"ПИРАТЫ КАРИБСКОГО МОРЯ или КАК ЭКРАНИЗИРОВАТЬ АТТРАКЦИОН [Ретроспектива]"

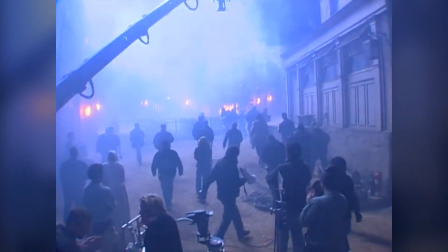Часть в павильонах, где были выстроены некоторые декорации города Порт-Ройл, Тартуги и гигантская пещера, набитая золотом.
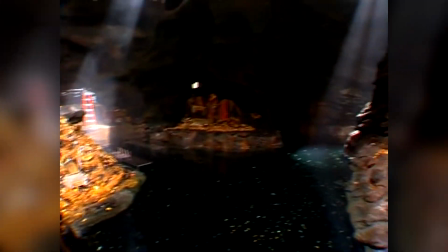Вообще-то, как говорили консультанты, у настоящих пиратов подобных пещер не было.
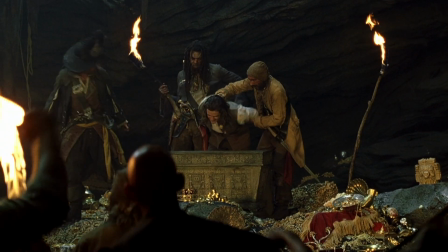Они были плохи по части накоплений, спуская все награбленное в первом попавшемся порту на шлюх и выпивку.
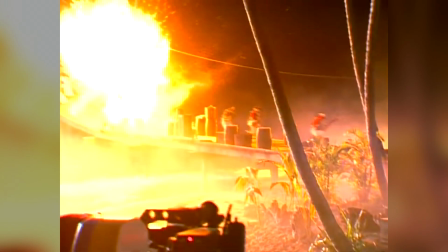И да, у фильма были исторические консультанты. Хотя фильм мало что имел общего с реальностью.
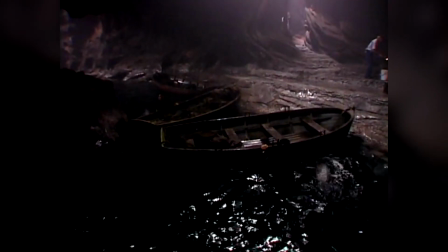Консультанты, которые, как позже шутили, нужны были лишь для того, чтобы спросить у них, как было в реальности, а потом сделать все наоборот.
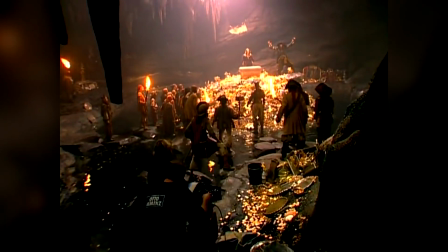Что примечательно, 3 недели понадобилось декораторам, чтобы заполнить пещеру фальшивыми сокровищами,
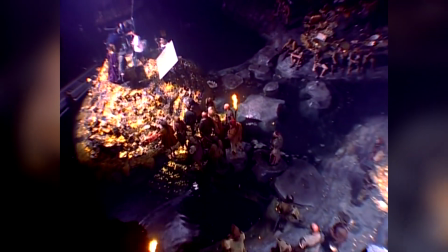среди которых целый 1 000 000 фейковых испанских дублонов, а также бутафорские чаши и украшения, которые сохранились еще со времен съемок «Индианы Джонса».
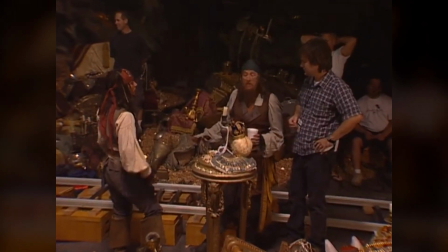Эта гигантская пещера, которая на момент съемок была рекордной постройкой для павильонов Дисней, на самом деле строилась аж 2 раза.
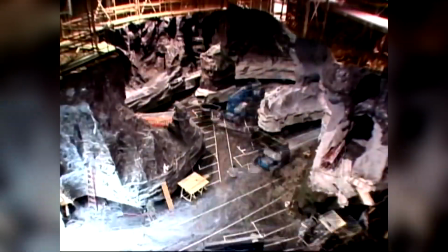Первую версию уничтожил пожар. Но, слава богу, обошлось без жертв, а декорацию восстановили.
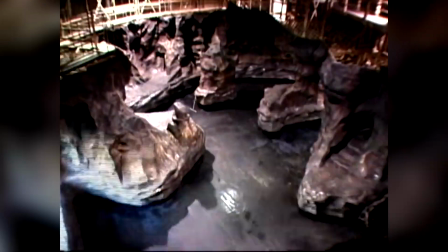Карибы же было решено снимать все же на Карибах.
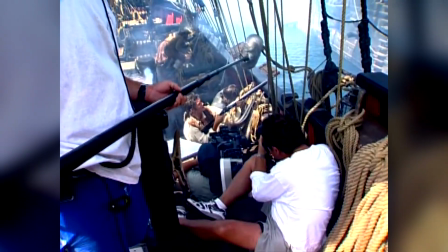Поскольку у каждого тропического края свой уникальный облик, и имитация будет видна зрителям, которым довелось попутешествовать.
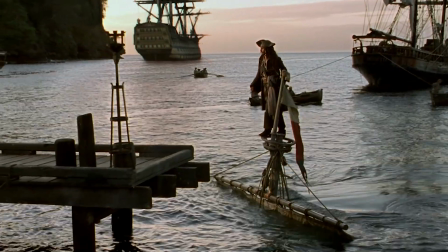Никаких Гавайев, Карибы так Карибы.
Добро пожаловать на Карибы.
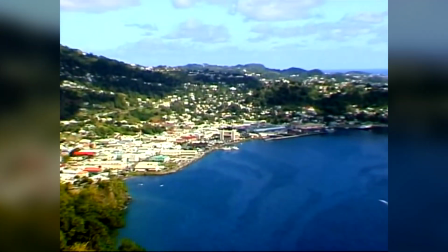Пристально изучив около 20 карибских островов, группа выбрала острова на территории государства Сент-Винсент и Гренадины.
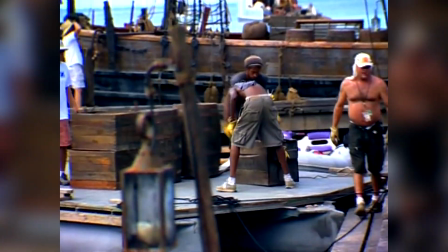Там нашли достаточно места на побережьях разных островов, чтобы соорудить декорации старинных пирсов, городов Порт-Ройл и Тортуги.
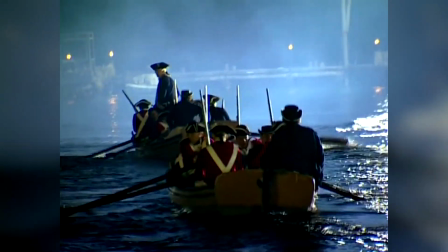Съемки морских сцен проходили у берегов Сент-Винсента и у побережья Калифорнии.
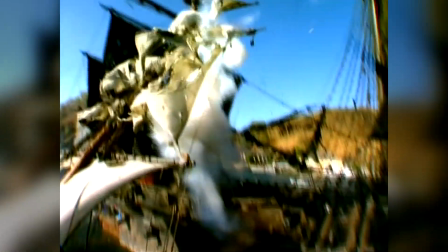В основном в них участвовали 3 корабля.
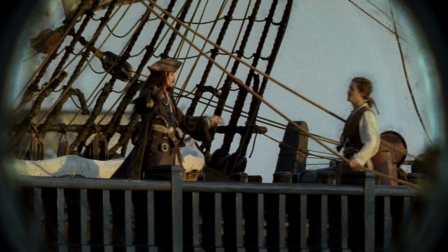По сценарию это пиратский галеон «Черная жемчужина», мощный британский военный корабль «Разящий» и быстроходный клипер-перехватчик.
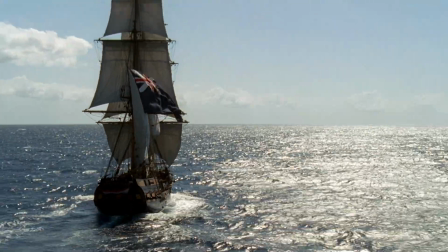Догадайтесь теперь, сколько из этих кораблей были реальными.
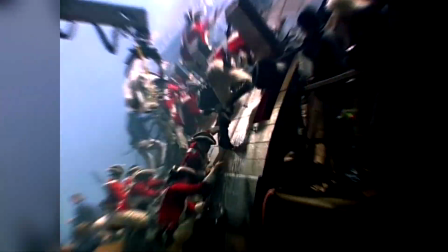Ну, они все в какой-то степени были настоящими, однако только одно судно действительно было судном, а не имитацией.
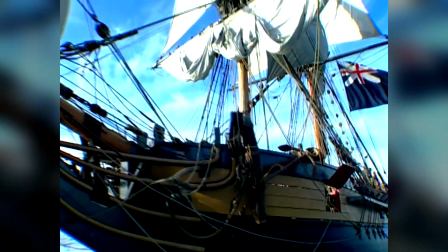Только перехватчик был реальным парусником. Его роль играл корабль с названием «Леди Вашингтон».
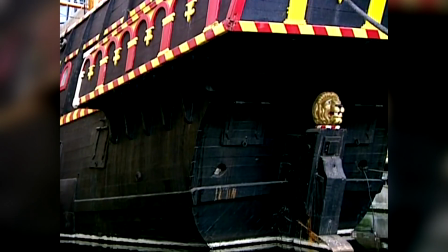Вообще, это корабль-музей, но это не помешало ему добраться до Карибских островов из порта в штате Вашингтон своим ходом.
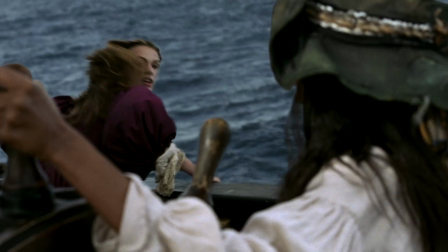Управление бригом «Леди Вашингтон» дело непростое, поэтому весь экипаж корабля снимался в пиратах в качестве статистов.
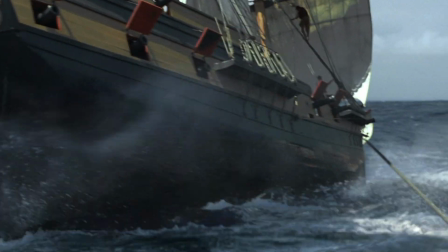Женской части экипажа приходилось маскироваться под мужчин, так как во времена,
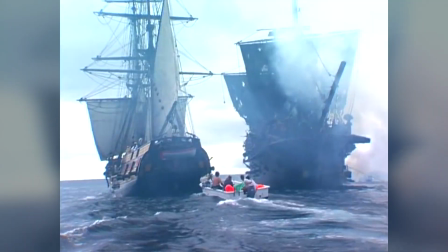когда происходило действие фильма, существовал предрассудок, что баба, мол, на борту к беде.
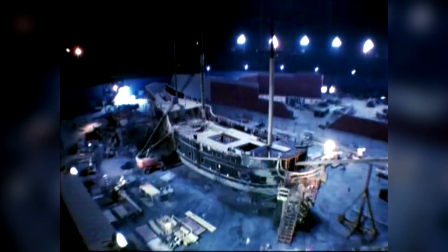«Черная жемчужина» и «Разящие» были корабельными декорациями, сооруженными на современных баржах.
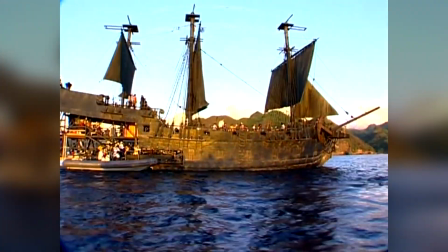Их передвигали с помощью буксиров, которые затем были вырезаны из кадра с помощью компьютерной графики.
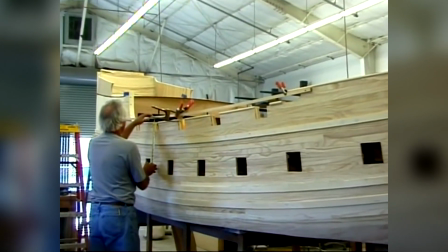Для съемок же кораблей во всей красе были созданы уменьшенные макеты, что позволило снимать общие планы,
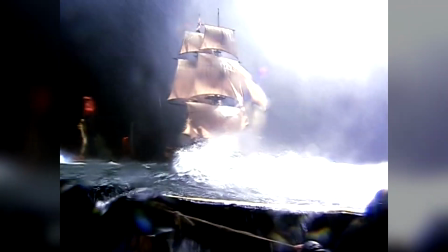корабль во время шторма, ну и, конечно, эффектный взрыв макета перехватчика.
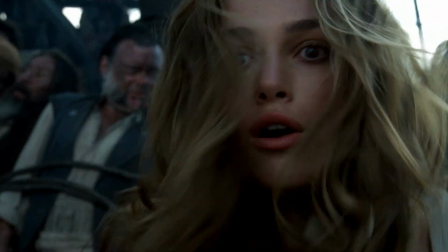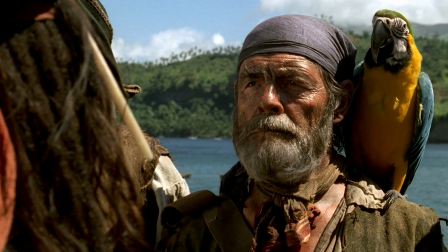Гриму и костюмам пиратов было уделено очень много внимания. Вербинский намеренно отказался от пиратов с глазными повязками и с крюками вместо рук,
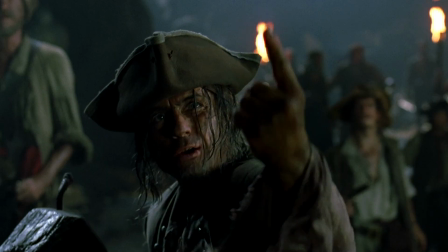поскольку этот штамп пиратского кино давно стал комичным и детским.
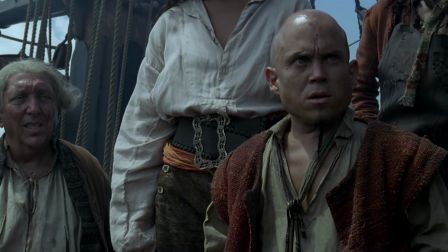Костюмеры вдохновлялись реальными нарядами, которые могли носить пираты, а гримеры отвечали за то,
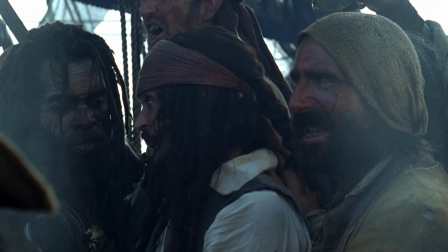чтобы пираты выглядели так, будто никогда не чистили зубы и не мылись. А режиссер хотел, чтобы от персонажей фильма веяло бунтом против общественных норм.
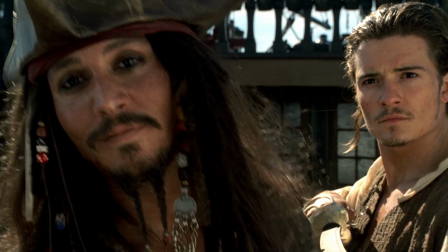Депп поставил себе на зубы 4 коронки из драгоценных металлов, чтобы подчеркнуть прежний высокий статус своего персонажа в пиратской иерархии.
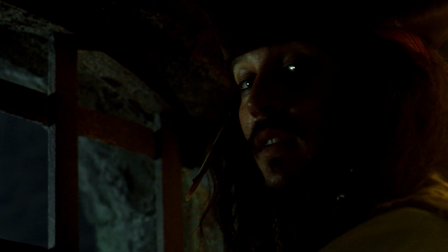Сделал он это по собственной воле. Как рассказывает сам актер, цитата: «Сначала зубов было больше.
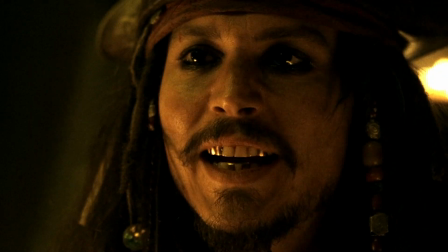Я боялся, что продюсеры не разрешат Джеку ходить с такими зубами, поэтому я попросил дантиста наклеить золотые коронки чуть ли не на все зубы.
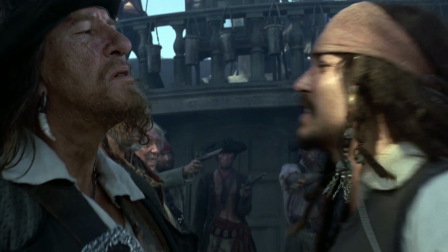И вот так пришел на площадку. Продюсеры схватились за сердце и попросили меня снять хотя бы половину.
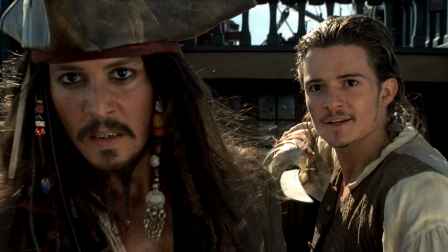В результате осталось ровно столько, сколько я и хотел сначала». Конец цитаты.
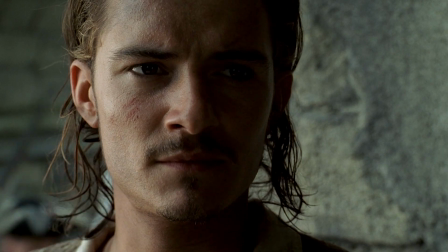Все ведущие актеры, кроме Орландо Блума, носили парики, типичные для европейской моды пиратской эпохи.
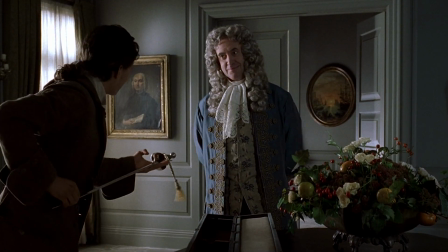Оружие, с которым они ходили, было частично бутафорским, а частично подлинным, купленным на аукционах.